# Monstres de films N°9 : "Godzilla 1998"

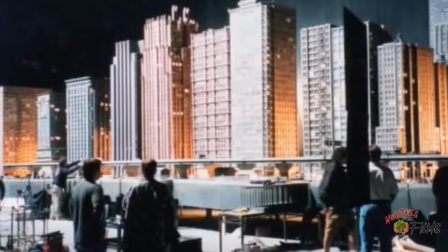Une réplique au 1 24ème pour la scène où Godzilla arrive à New York. Et au niveau des bâtiments, il y a tous les bâtiments des courses-poursuites avec les hélicoptères. Et par exemple, le Chrysler Building. En fait, il y a énormément de plans composés dans ce film. Par plans composés, il faut comprendre des plans qui utilisent différents types d'effets spéciaux en même temps.
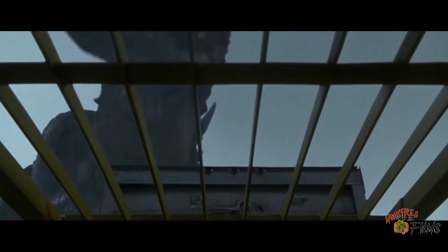La scène du camion, tiens, Godzilla l'attrape, image de synthèse, il le balote,
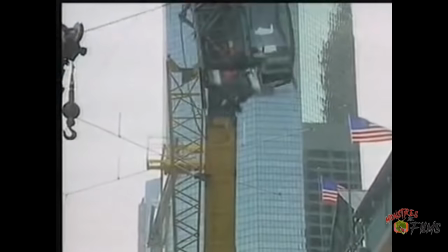miniature, le gars tombe du camion, cabine construite à l'échelle, sur un décor. Il y a aussi la scène où Godzilla sort de la route, quand il rencontre Nick pour la première fois.
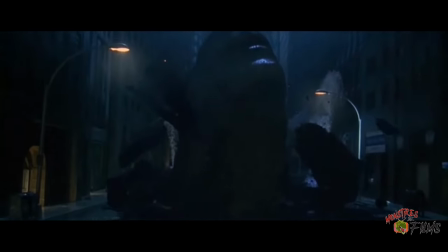En fait, quand il sort, sa tête, c'est l'animatronique, et le reste du plan, c'est de l'image de synthèse. Pour moi les animatroniques ça rend toujours plus crédible les choses et là honnêtement dans le film je trouve que Godzilla et ses petits sont vachement plus crédible
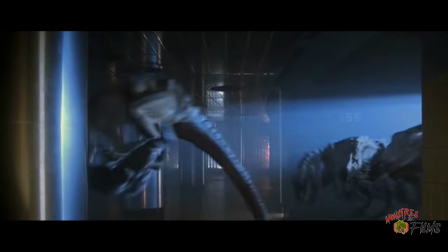quand ils sont en animatronique Les bébés Godzilla sont le plus souvent en images de synthèse et d'ailleurs au passage les images de synthèse pour les
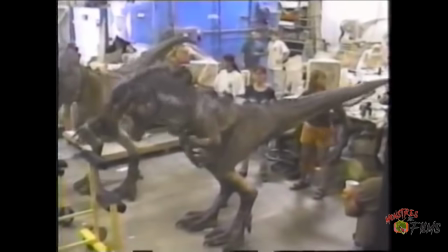bébés Godzilla ont salement vieilli Mais par contre il y avait aussi des marionnettes grandeur nature avec des opérateurs à l'intérieur qui ont été utilisées
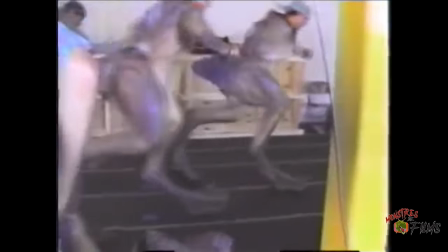Les opérateurs étaient munis d'échasse qui leur permettait de mieux manœuvrer les costumes et comme c'est Patrick Tatopoulos qui a designé les créatures du film, il va reprendre son idée et l'améliorer un petit peu pour pouvoir faire les loups-garous d'Underworld.
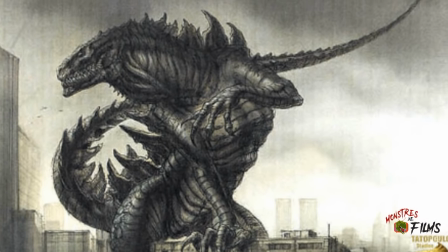Pour le design de Godzilla, Tatopoulos proposa de faire une créature qui serait capable de se mouvoir rapidement, malgré ses dimensions colossales. Et il affugla du menton de Sher Khan dans le livre de la Jacques. Bon, après, il ne l'aurait pas eu, ça aurait fait pareil. Mais il faut avouer qu'il a la classe. Après, je ne peux pas cracher sur le look de Godzilla, parce que c'est un dinosaure, et j'aime bien les dinosaures. Après, bon, il faut dire aussi que c'est sympa de voir un Godzilla qui a un design différent de celui des japonais. Enfin, concrètement, c'est sympa de voir un Godzilla où c'est pas un mec dans un costume en latex.
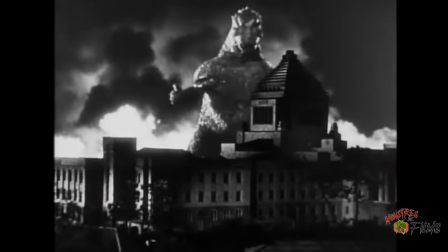Le Godzilla original était assez pato, assez lent. Là, pour le coup, voir un Godzilla plus rapide, c'est vraiment sympa, ça change.
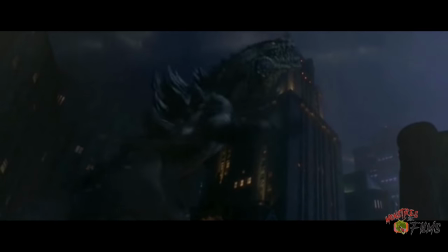Après, ils ont gardé quelques traits de caractère de Godzilla, les épines sur le dos, le cri... Par contre, pas de souffle nucléaire. Non, non, d'après Tato Poulos, il a un souffle chaud qui fait exploser les voitures.
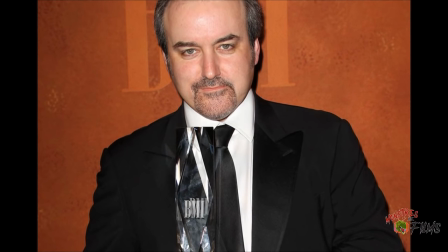la musique du film est de david arnold il avait déjà travaillé sur deux films de roland emmerich stargate et indépendance day dans l'ensemble
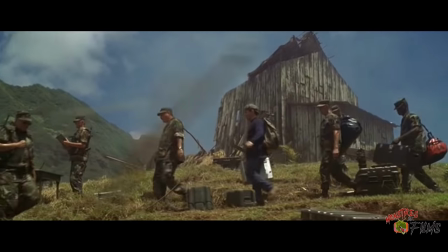la bande originale est superbe la musique sert très bien le film il ya un thème assez mystérieux qui est très présent dans la première partie du film et qui
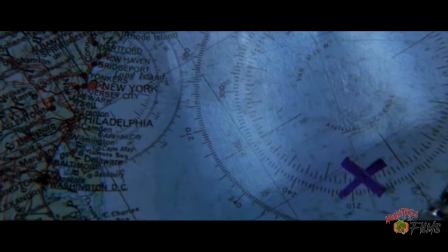s'étiole au fur et à mesure qu'on en sait plus sur godzilla
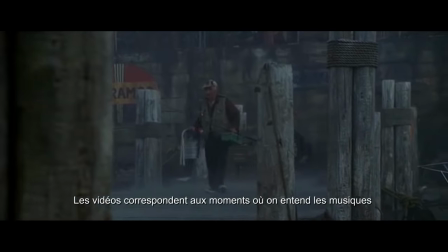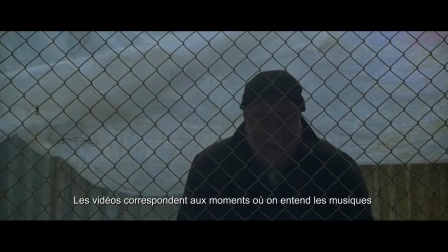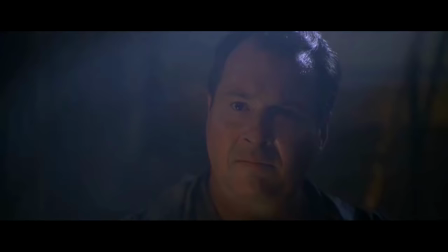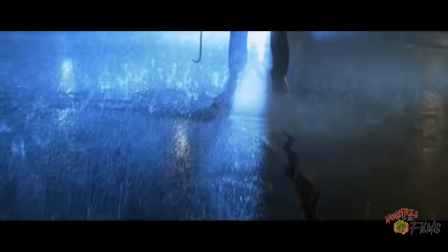il ya aussi un thème fort et puissant qui accompagne chaque dévastation chaque catastrophe créé par Godzilla.
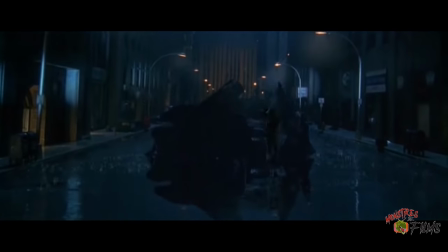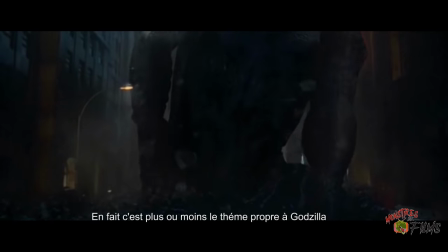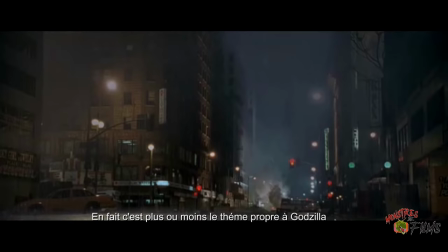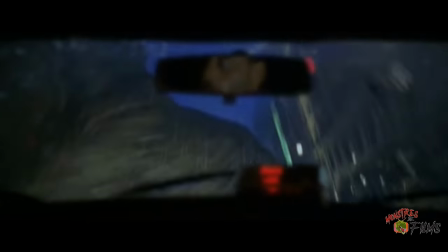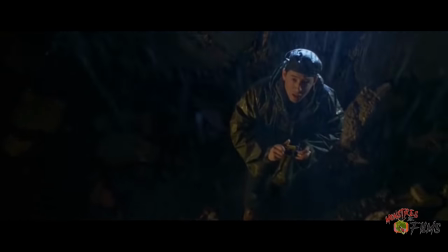De temps en temps il est aussi ponctué par un thème majestueux et doux qui de mon point de vue symbolise le côté innocent de l'animal qu'est Godzilla.
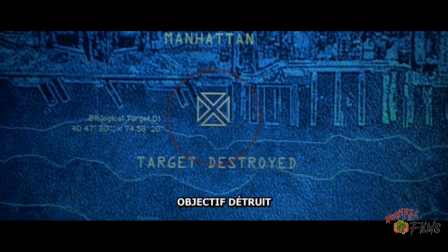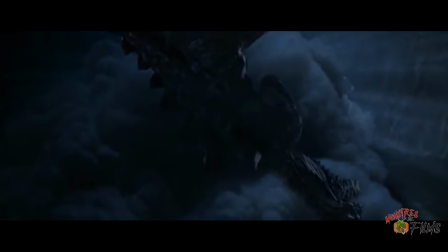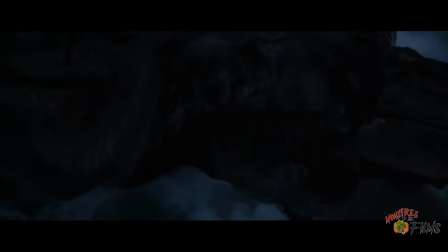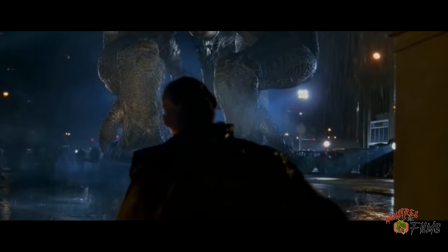En fait à chaque fois qu'on l'entend on se dit c'est qu'un animal après tout, il n'y peut rien.
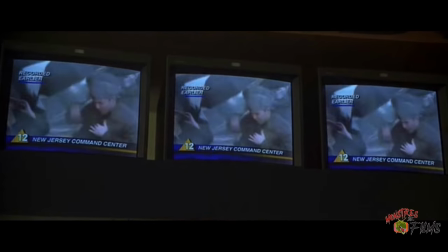Et évidemment on a aussi le droit à la petite musique bien gnangnante pour la mourette du film.
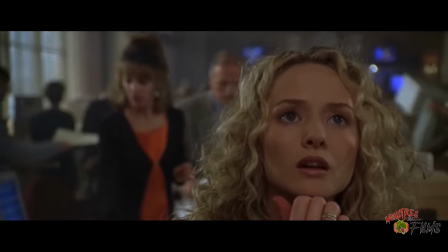La mise en scène fait souvent n'importe quoi. Alors je suis jamais allé à New York mais est-ce qu'il pleut vraiment autant là-bas ? Je veux dire, la pluie, c'est cool, c'est une atmosphère, c'est un personnage. Est-ce que la scène du tyrannosaure dans Jurassic Park aurait été la même sans la pluie ? Non. Mais trop de pluie, ça tue la pluie.